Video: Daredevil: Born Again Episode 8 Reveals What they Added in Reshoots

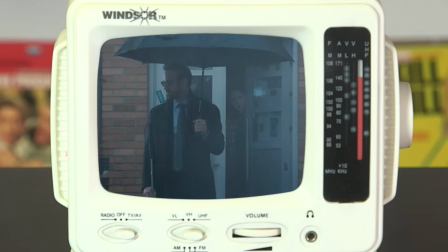just gonna stand out there like a hobo, Matt? Or are you gonna come in, have a drink?
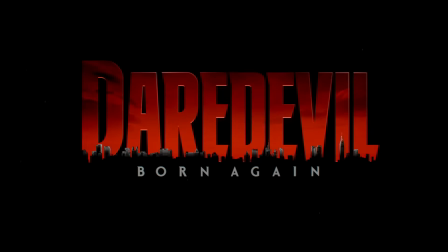Hey, welcome back, ScreenCrush. I'm Ryan Airy. So episode 8 of Daredevil Born Again showed us why this is absolutely one of the all-time best MCU shows,
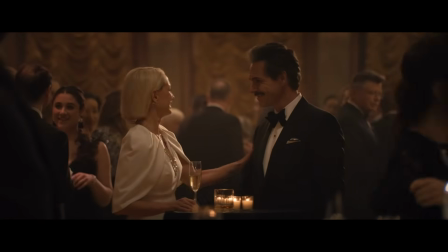but the episode also exposes a key flaw to the series that I think prevents it from being perfect. But I'm going to explain how everything wrong with this show is actually because of all this behind-the-scenes drama and the various reshoots.
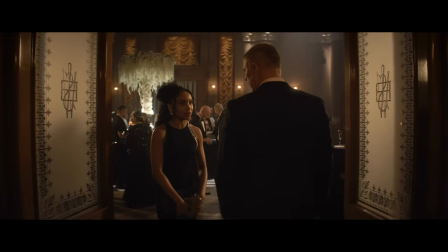This episode actually shows us exactly what they changed and added in, and I'm going to talk to Colton Ogburn and Cameron Kasky to find out what worked and what didn't.
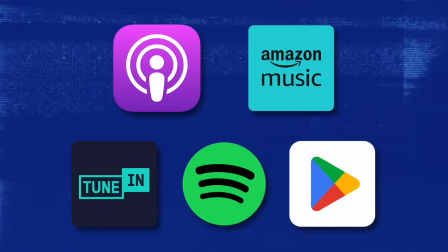As always, subscribe to ScreenCrush on all your favorite podcast platforms, and you only have another week to buy our Daredevil parody merch from our store.
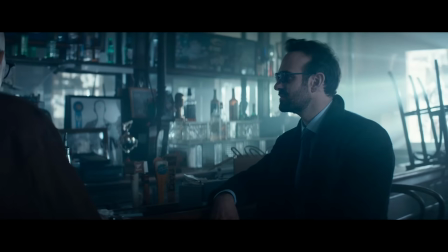Links are below. Thank you for your support. So first, let me talk about where this episode excels over so many other Marvel shows.
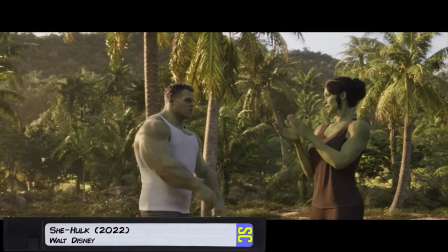Visually, this show is, well, I mean, it's created for grown-ups. Like most shows in the MCU have had the same look, you know, bright color palettes, like a clean digital sheen.
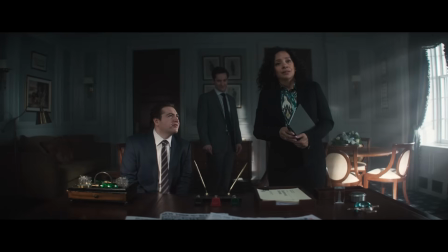But this show feels like it was shot in real buildings, not on sets. The lighting isn't afraid to be darker, and these shadows accentuate the performances on the actors' faces.
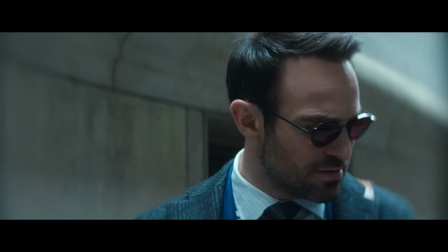But mostly, God, I just gotta praise the way they used camera tricks and movements to showcase Daredevil's powers. So we saw a little bit of this in Sam Raimi's Spider-Man, like the way he used a dolly zoom to showcase his spider sense.
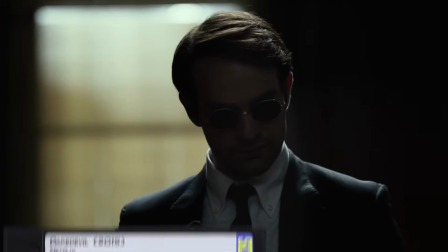But in the Daredevil Netflix series, we mostly saw Matt like tilt his head when he used his powers, and then they left it up to sound design.
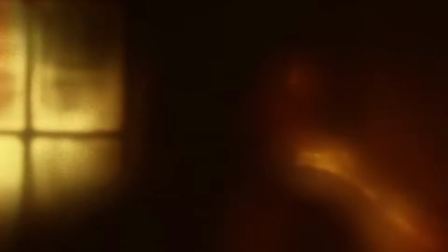There was also the time we actually saw how his radar sense worked, but mostly his powers were not showcased visually.
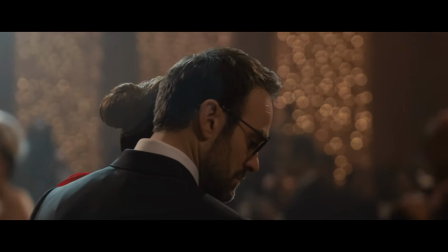But in this episode, we have this brilliant end sequence where the aspect ratio actually shifts outward to show us what it's like as Matt attunes his senses.
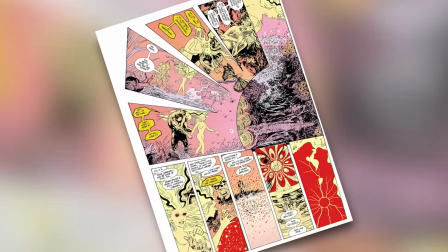In comics, I guess it's the equivalent of making the reader rotate the comic to read what's going on.
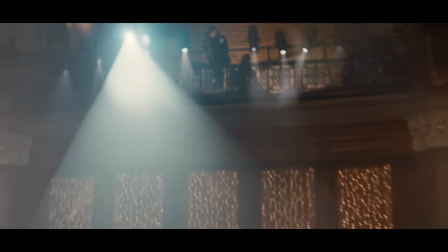And then they use the aspect ratio shift again to hone in on Bullseye.
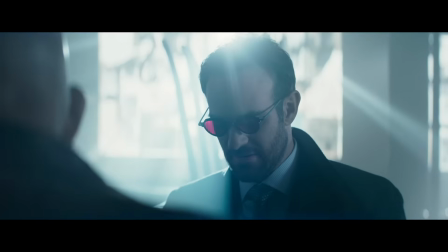And also, the performances from Vincent D'Onofrio and Charlie Cox are stronger than anything we have seen in a Marvel show.
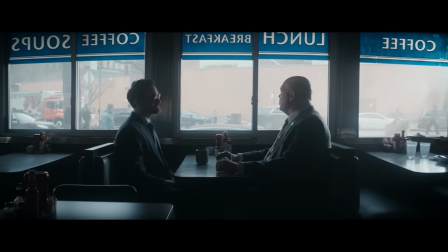I mean, I'd have to do the math, but I think these two have played these characters for more hours than any other Marvel character outside of Agents of S.H.I.E.L.D.
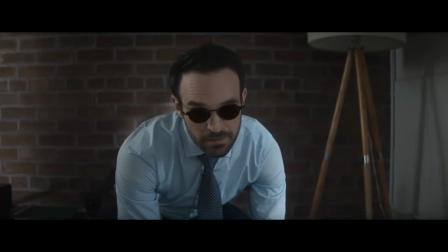So they can step into these roles with such familiarity that they just disappear inside their skin.
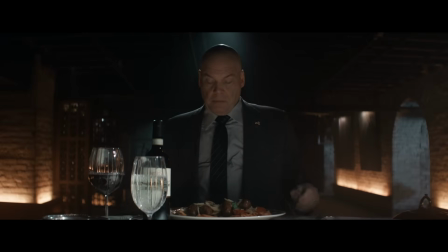Fisk, in particular, is the most nuanced, horrifying villain in the MCU. Like when Fisk shows Adam to Vanessa, D'Onofrio plays him like a child who is showing his mom a secret pet he's kept in the basement.
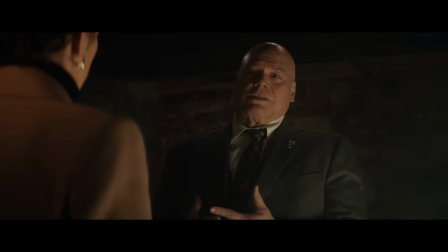I am better than I was.
But then his nervousness explodes into a tantrum.
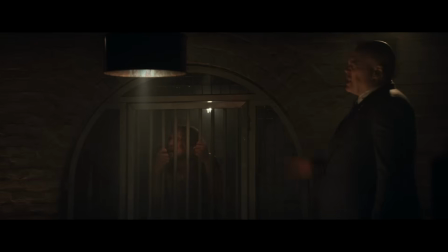Swear to God. Shut up!
And you can really see this is an emotionally unstable monster who has somehow been granted ultimate power in this city.
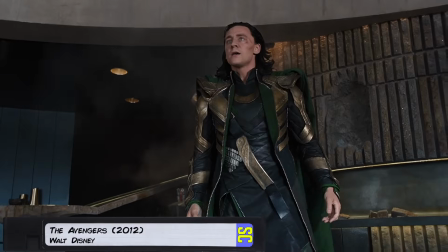Like in the range of MCU villains, I think he's closest to a Loki, a spoiled brat demagogue who never got over his childhood insecurities.
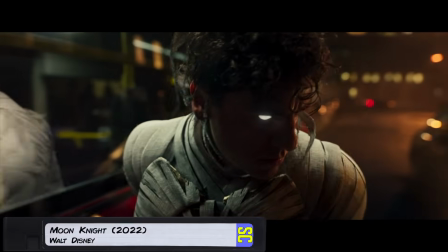Now compare this show to something like Moon Knight, which I enjoyed, but the characters in that show never really felt like people.
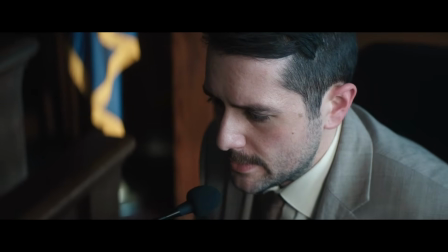They feel like Marvel characters. Whereas even the basic supporting characters on this show feel like they have other lives.
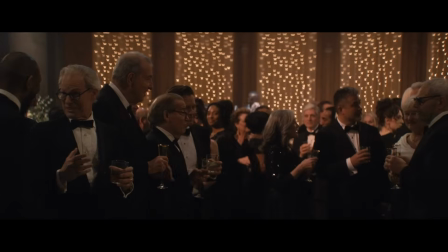Like when the cameras stop rolling, we feel like they continue on outside the frame. And I also appreciated how well this story wove together the various plot threads from the season.
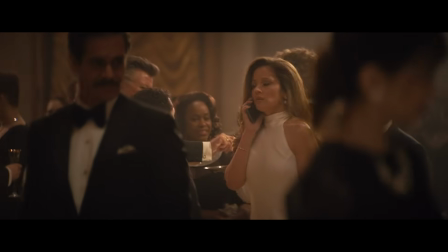In a 1-minute, one-take shot, the camera moves to various supporting characters as we get the feeling that the pieces are being moved around on the chessboard for the final move.
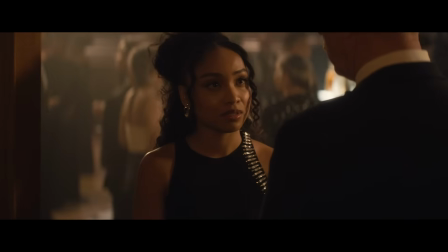Daniel thinks he's manipulating BB, and later we find out that BB is actually manipulating him. She knew that Fisk killed her uncle, and like Fisk, she has a double identity.
Not everything I write is under my name.
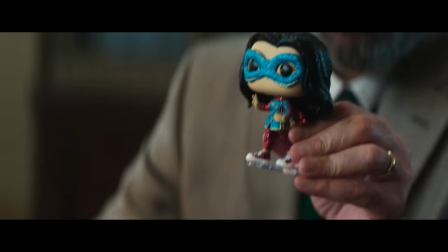But it's not all good. I mean, you guys know how much I love a good connection to the MCU, and all season long, I wanted the show to have more connections.
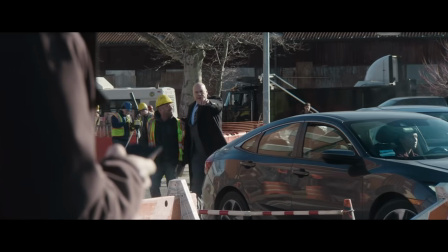You know, like The Hole.
I want you to stop what you're doing and fill that hole.
I want to know what superhero or villain made that hole. So it might surprise you to hear that my least favorite part of this episode was its biggest MCU Easter egg, Jack Duquesne as the swordsman.
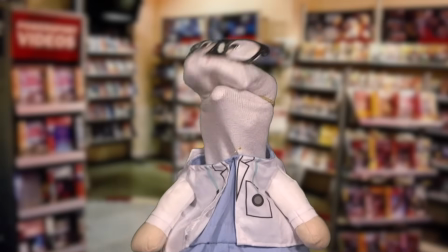Now, Mr. Airy, your test results just came back and you are unhealthy. No more cereal for you. oh no, you don't understand.
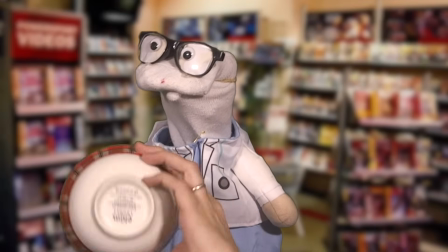No, this is for your own good. Oh, this isn't unhealthy cereal. This is Magic Spoon cereal, which tastes exactly like the cereals from my childhood,
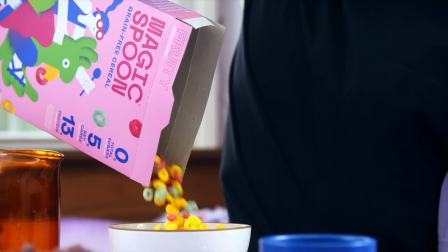but contains 13 to 14 grams of protein, 0 sugar, and 4 to 5 grams of net carbs in each serving.
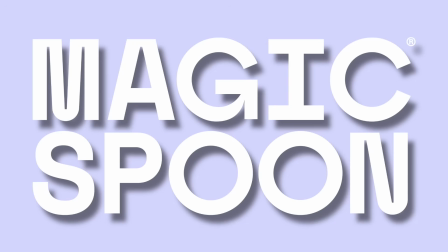And that's why I love having Magic Spoon as a sponsor for this video.